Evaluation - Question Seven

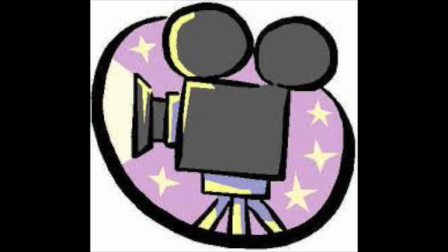Producing a preliminary task allowed me to rehearse cinematographic features alongside crucial elements of the pre-production phase.
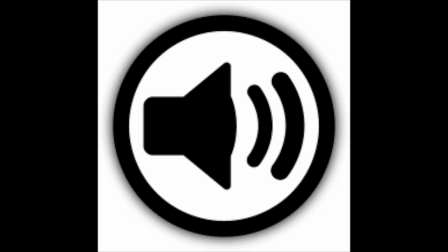The main issue with my preliminary task was the muffled audio, as the opening sequence was recorded on my DSLR camera.
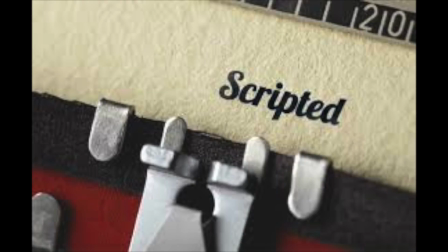Using external microphones in the final production enabled a clearer audio. Correspondingly, within the preliminary narrative, I hadn't fully scripted the text for my actors.
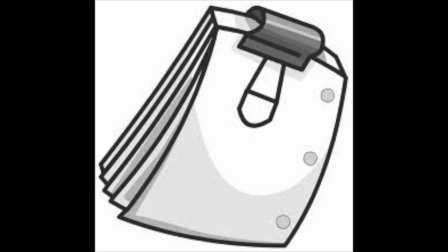This provided difficulty as I had to improvise lines as opposed to having them planned and prepared, thus being more time-consuming.
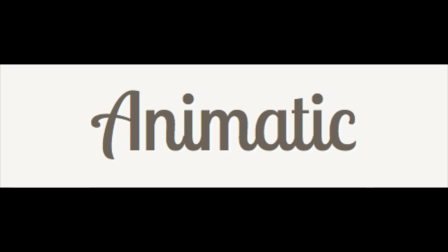Detailed scripting through Celtx alleviated this problem in the main task. The animatic was the section of the pre-production phase that I improved dramatically.
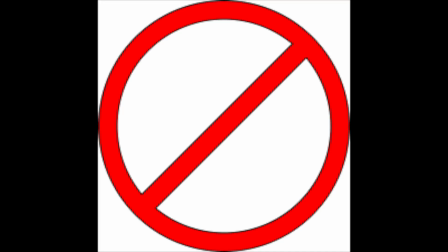Having previously produced a preliminary animatic without the actor's audio,
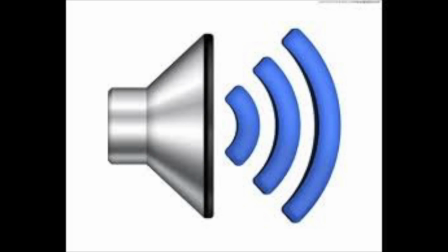I ensured my final production animatic included the scripted sounds and narrations being more reflective of the filmed production.
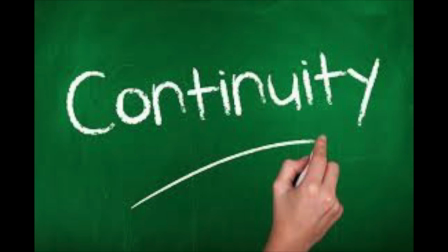The main issue of the preliminary task's continuity editing techniques was the lack of a well-executed eyeline match shot.
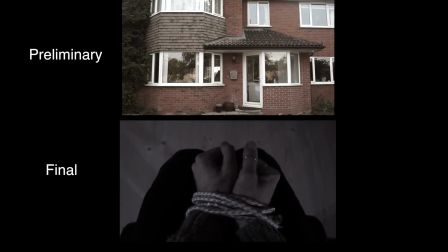This point of view shot worked effectively in comparison to the tilt shot I'd previously paired with the eyeline match.
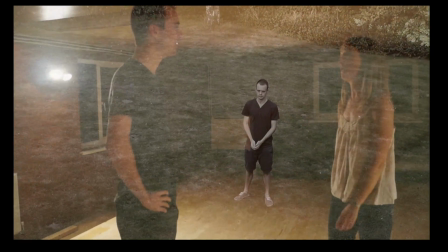For the preliminary task, I used numerous sections of shots to overlay the existing narrative.
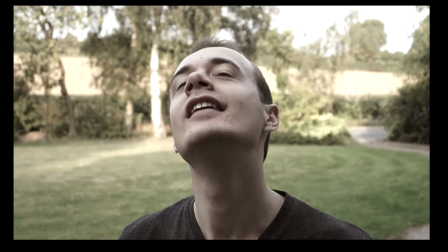As I had decreased the opacity, it allowed a visible flashback to be produced, thus causing more tension to be built.
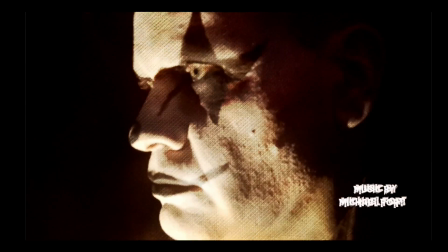Using overlaid shots and decreased opacities was a method I replicated for the clown scene,
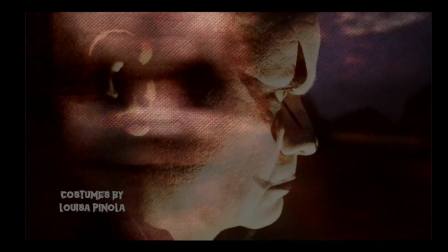as I found layering shots one over another helped to disorientate the narrative, being reflective of a hallucinogenic state.
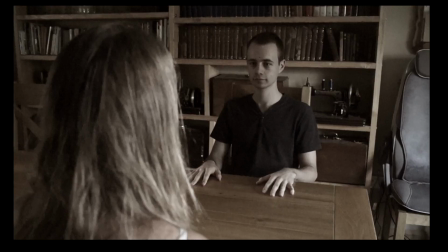In my preliminary task, I produced a shot reverse shot that, I think, did not aid the narrative with the perspective of building suspense.
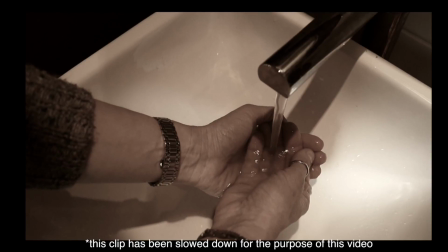Therefore, within my final production, I wanted to produce an innovative shot reverse shot that would still conform to the requirements the continuity technique needed.
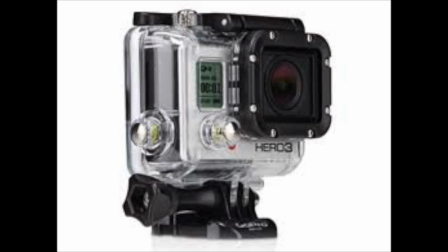I used a waterproof GoPro camera to allow me to film the continuity technique with an underwater shot.
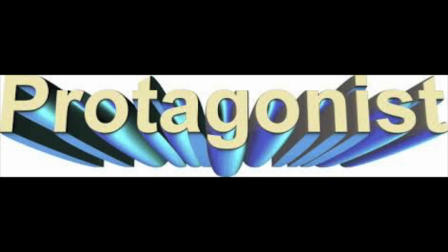By doing this, it placed the audience in the point of view perspective of the protagonist to a third-person perspective and then back to the protagonist's view.
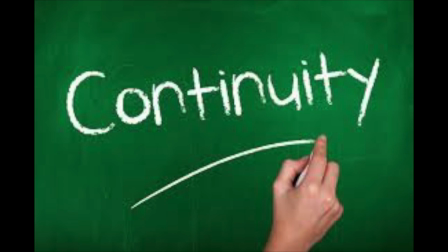In reference to the other continuity techniques, including action match and the 180-degree rule,
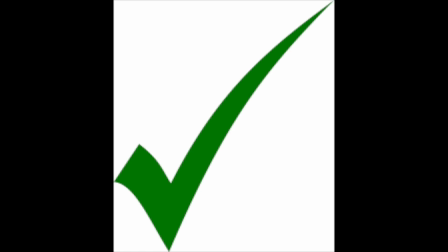I think these were executed appropriately and effectively in both my preliminary narrative and the final production narrative.